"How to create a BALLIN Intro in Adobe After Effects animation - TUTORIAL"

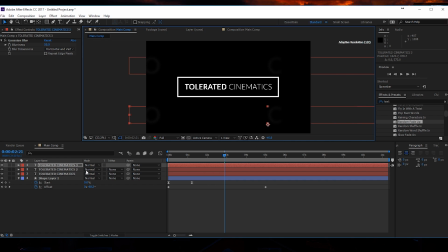I'm going to duplicate that text and just position it right over here, and then also open it up and maybe play with animation here. Well, actually, we have two animators, so we can delete the first one, I think. Or
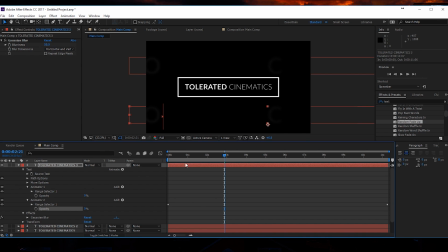okay, we're going to work with the second one. Doesn't really matter right now, but I want to change the randomness. So if I open this up, we can actually offset it here.
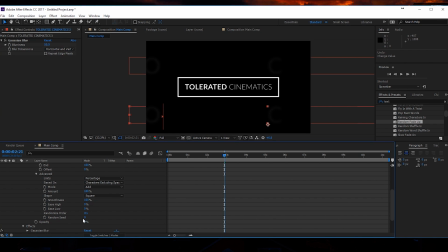Go into advanced and just change the random seed right here so we get something different on the bottom. So now you can position it a little bit better depending on whatever you prefer. So, but now we have some life in the background while this is happening as well.
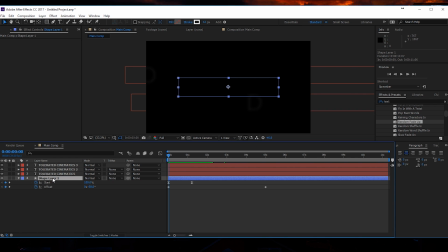So that's also pretty cool. What I will do now is just duplicate my my shape layer here actually.
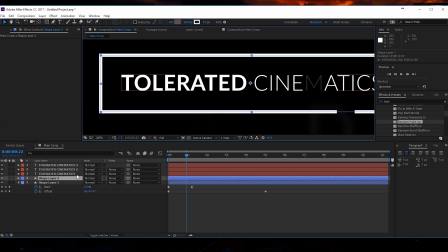And I will go and make it a little bit thicker. So I will jump into content rectangle stroke and change the stroke to something like 15 or maybe 17, and then I will jump into my other rectangle.
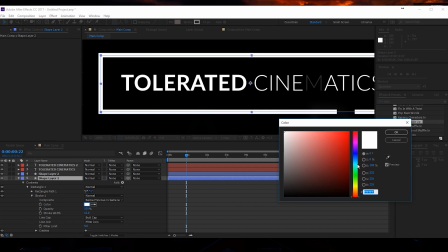We'll go to the rectangle, also the stroke, and change the color to a different color, so maybe a yellow kind of color, something like this.
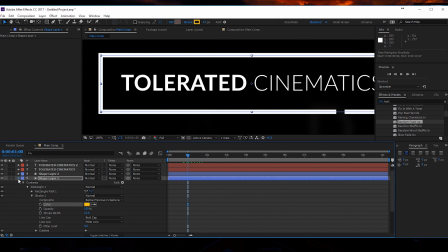And if we're going to animate this, you're not going to see anything because it's actually the same timing. We just want this to offset a little bit so that we can see the beginning.
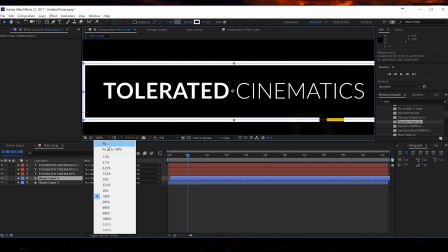And then right here, you will see the beginning. But because we're almost at the end, you're not going to see a big difference.
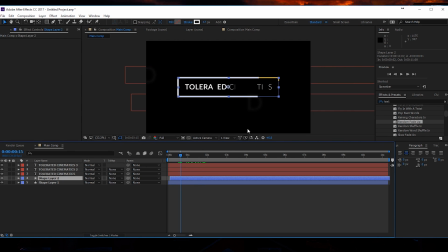But like, for example, right here, you can see that it's pretty long. And now we have this kind of animation. And immediately, because of the color that you add, it gives a lot more vibrance to everything. So you can go ahead and change your text, maybe right here. Well, actually, see? You have to lock them, and then you can just click on this text and nothing gets broken then again.
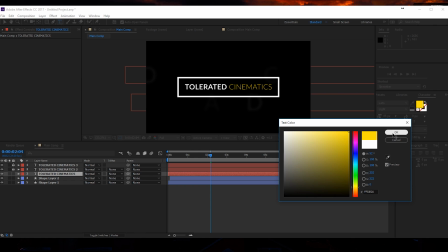We can also pick a yellow color for the text, for example. And that's also pretty cool.
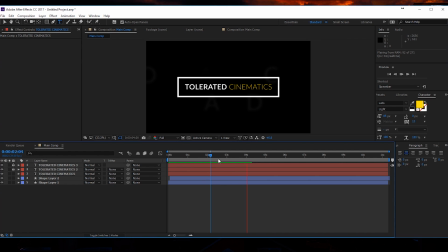Now we have something like this. So it's really simple to recreate this part, and also for the next part, actually. I'm going to toggle my switches and make everything a 3D, and lock them, 3D layer, and lock them again.
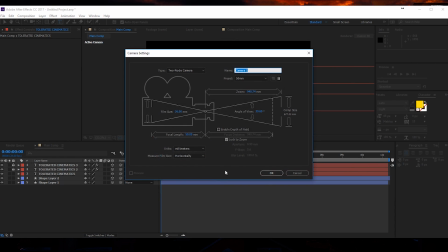And then I will add a camera to my scene here. So add a camera, 50 or 35, click OK.
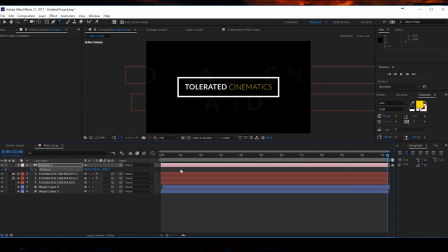Press P on the keyboard for that position of the camera, click on the stopwatch for that camera, and also move that keyframe to around 3 seconds, and then go to the beginning and just make sure that you well, zoom in, actually.
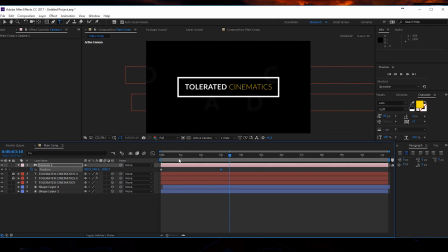So now we zoom in and we get this, so that's pretty cool. Maybe zoom in a little bit more so we actually really fly through this.
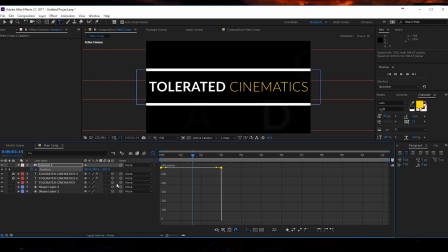Okay, and then we're going to, for the position, go to the graph editor, also change the speed value and show graph editor. There we go. Okay, and just well, actually, I want it to be right here. Okay, I must have made a mistake with the animation here, but yeah, just make sure that you actually zoom out here.
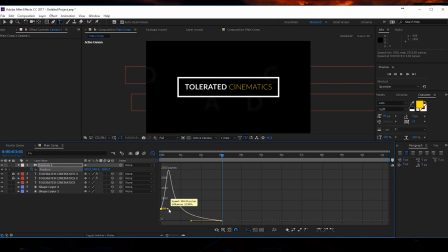Select this and just drag it in like so. And at the beginning, we can keep it pretty simple like this. And now we get something like this. So it's really fast at the beginning. Well, it speeds up right here. It's at its peak, and then it's going to slow down really nicely. So it's integrating a little bit better.
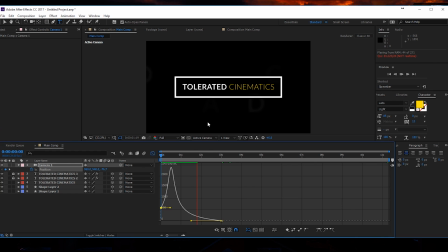It's coming smooth. Well, it's coming to a smooth stop. So that's actually what we're after. And yeah, apart from that, it's basically it. In my preview, you could see that I use a little bit of glitch. That glitch is made with the Epic Glitch intro, for example.
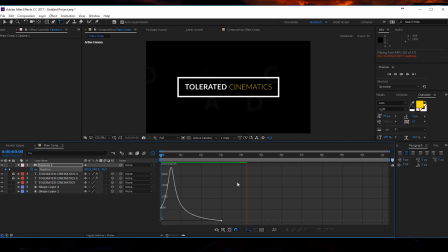I would definitely recommend you to check it out if you haven't already, to add a little bit of glitch effects to give it a little bit more life even. But yeah, that's a pretty cool result, I think. So hope you enjoyed this tutorial. If you did, give it a like, and also subscribe to the channel for more. Thank you so much for watching, and yeah, goodbye.